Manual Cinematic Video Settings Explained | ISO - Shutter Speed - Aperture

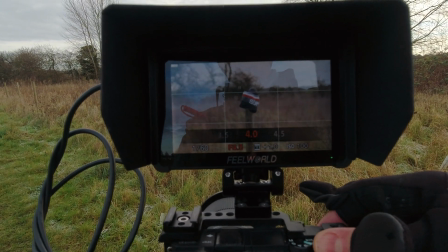(2:52)
And as we lower the number, it's opening the aperture,
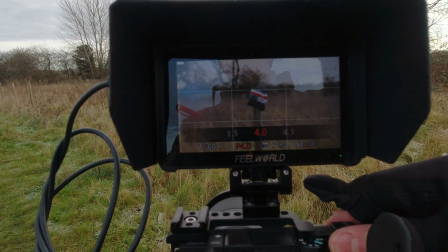(2:55)
letting more light in or restricting the amount of light coming in. next we're going to look at
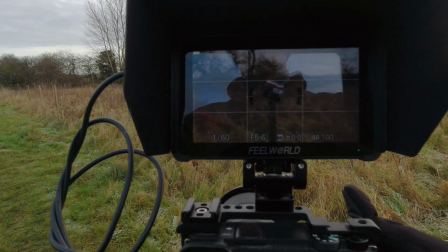(3:01)
iso what is iso well in simple terms it does the same as with
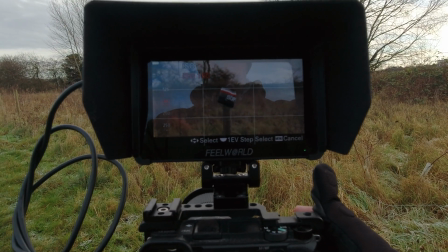(3:07)
a shutter speed and aperture if we raise the number we brighten the
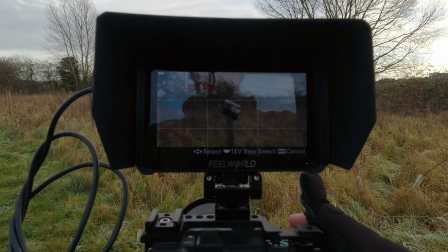(3:12)
image and if we lower that number it darkens the image but what iso actually
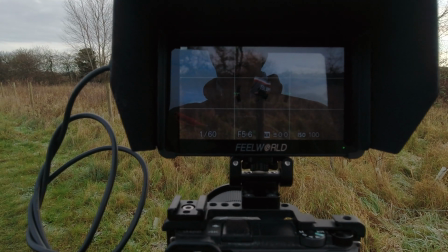(3:17)
is is how sensitive the camera sensor is to light so as you're adjusting it
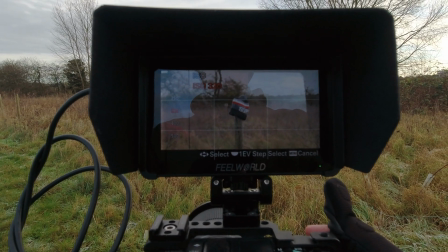(3:22)
the sensitivity of the camera sensor is increasing and thus making
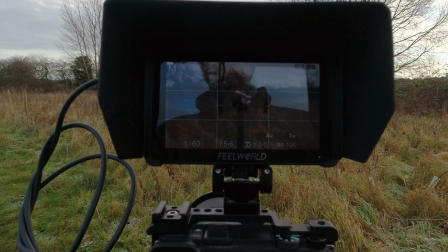(3:27)
the image brighter and lowering it obviously darkens the image so that's a basic
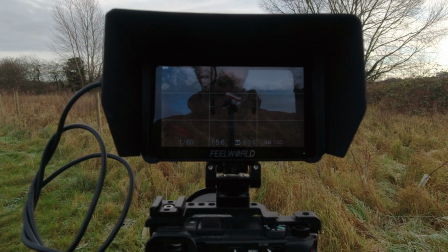(3:33)
understanding of all three of them each of them controls uh the amount of light or how light or dark our image
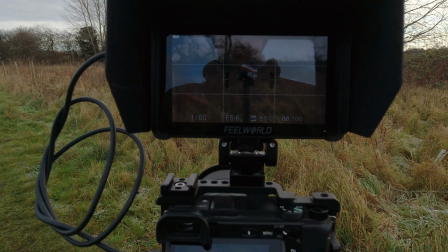(3:42)
is depending on the setting now let's jump back to shutter speed and why we set it to the 180 degree rule and why it should be doubled out of your recording frame
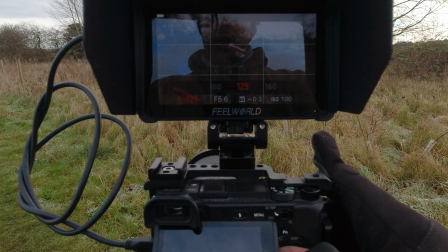(3:50)
rate you see with a higher shutter speed any moving
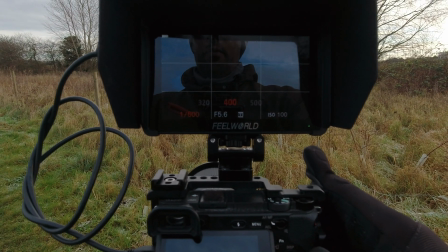(3:55)
objects are going to appear jerky in our video and the lower the number
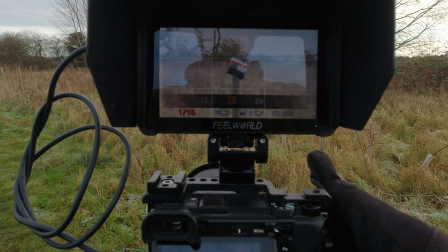(4:01)
the more blur we're going to get on moving objects this is why we want our recording
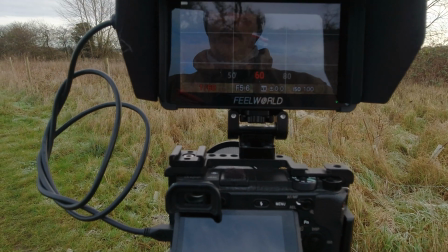(4:06)
our shutter speed doubled out of our recording frame rate this is quite important
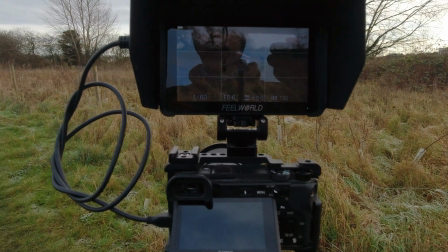(4:12)
when you're doing videography in photography you can adjust the
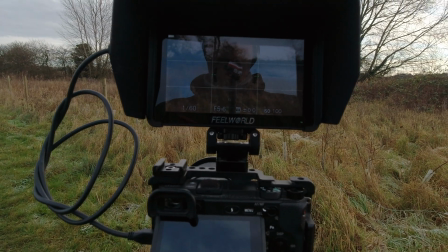(4:16)
shutter speed to how much blur you want in moving objects but with
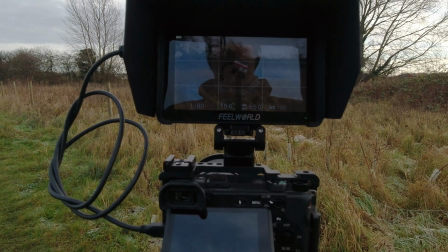(4:21)
videography like I say the 180 degree rule should be applied to all your videos so the shutter speed is pretty much locked off at double that of your recording frame rate
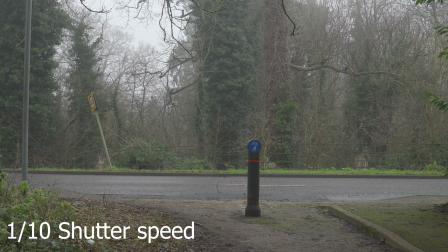(4:30)
here's an example of a slow shutter speed one tenth of a second and look at the cars as they go past the blurs too much here
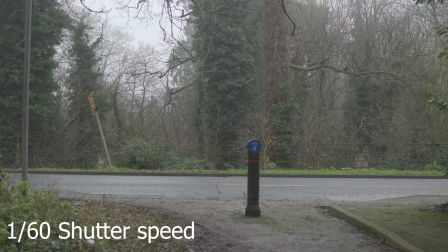(4:43)
we have the shutter speed double our recording frame rate and look at the cars now much better and
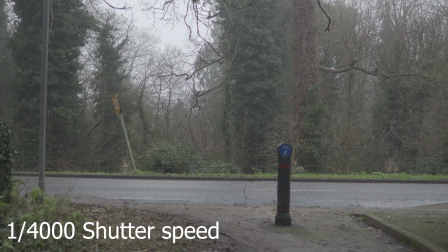(4:58)
here we got a really fast shutter speed and if you notice the cars look stuttery or jerky as they pass.
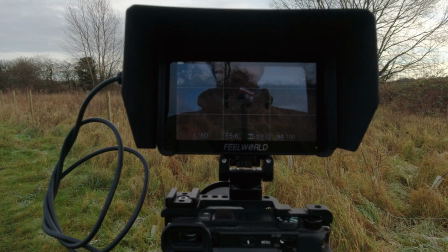(5:15)
Let's now have a look at the advantages and disadvantages of altering our aperture.
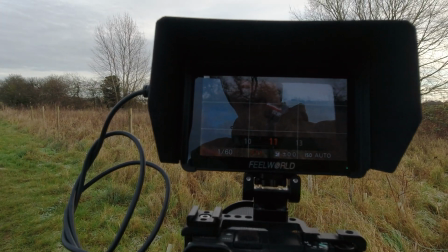(5:20)
As we raise our aperture what's happening is our depth of field behind our object behind our subject matter is changing.
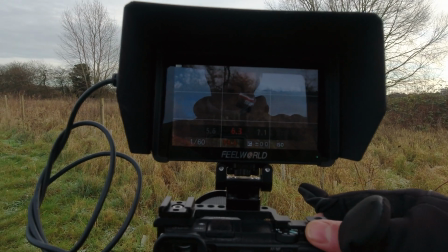(5:30)
You see the lower the aperture the more blur or bokeh we get
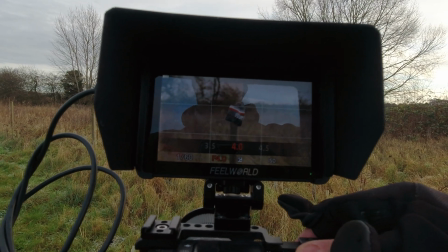(5:35)
in the background from our subject and the higher the aperture number,
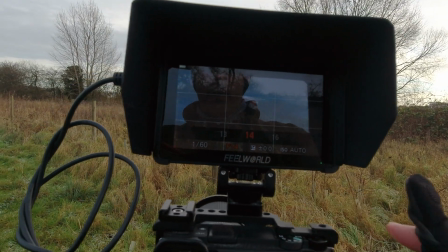(5:40)
the more everything is in focus. So as well as lightening or darkening our image,
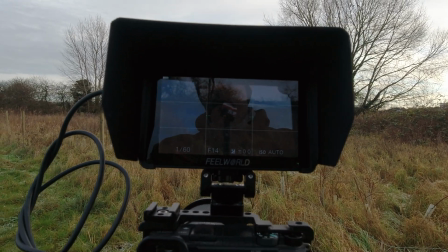(5:48)
it also controls the depth of field from our subject to the background.
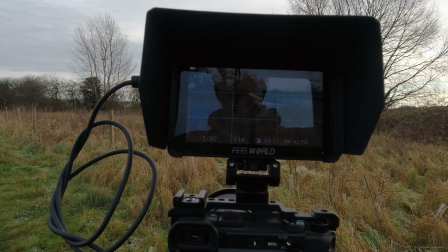(5:53)
Now there is a whole science to this and we could spend hours just on aperture.
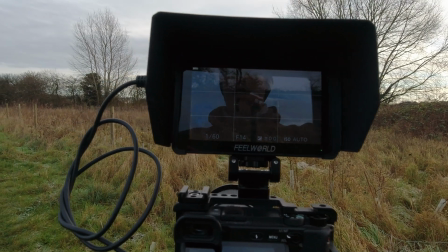(5:58)
As you see,
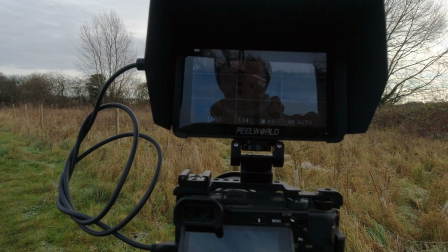(5:59)
the distance from the lens to the subject and the subject away from the background all affect how much blur and bokeh you get using the
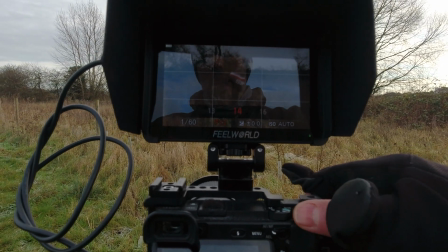(6:08)
aperture but as a basic rule the lower the number the
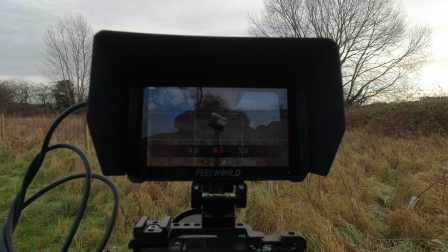(6:13)
more you're opening the aperture the more blur you're going to get and bokeh you're
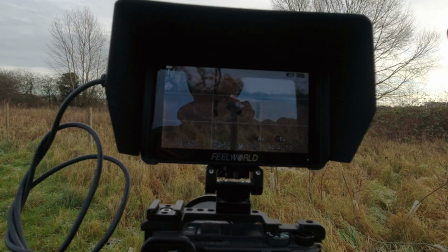(6:18)
going to get behind your subject
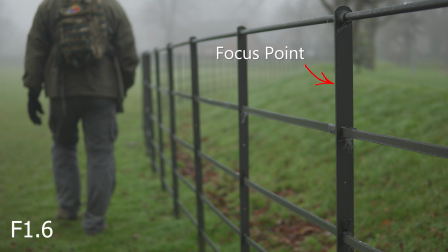(6:20)
here is an example of a low aperture f 1.6 and that is the depth of field we get in this image
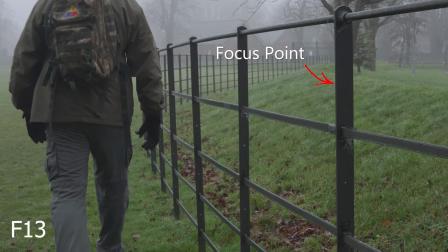(6:30)
and here's an example of a high aperture f13 notice how everything is more in focus
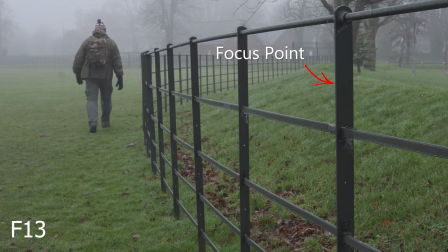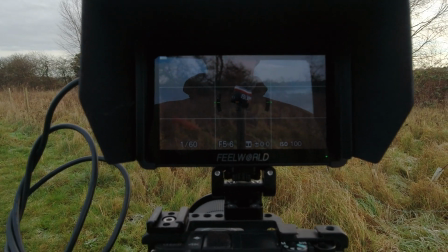(6:42)
So next we're going to have a look at the advantages and disadvantages of changing our ISO.
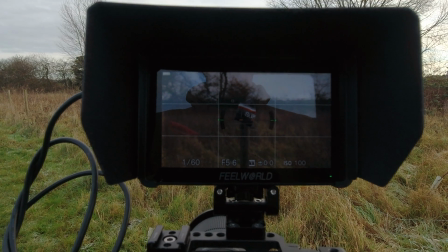(6:48)
Now the lower your ISO the better the quality of the image is going to be.
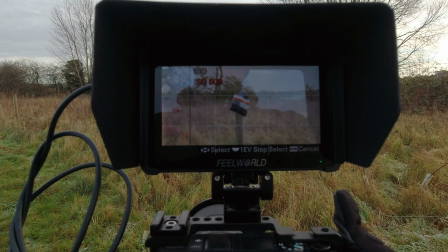(6:54)
The more we raise this number up the more noise that we're going to be introducing into our image.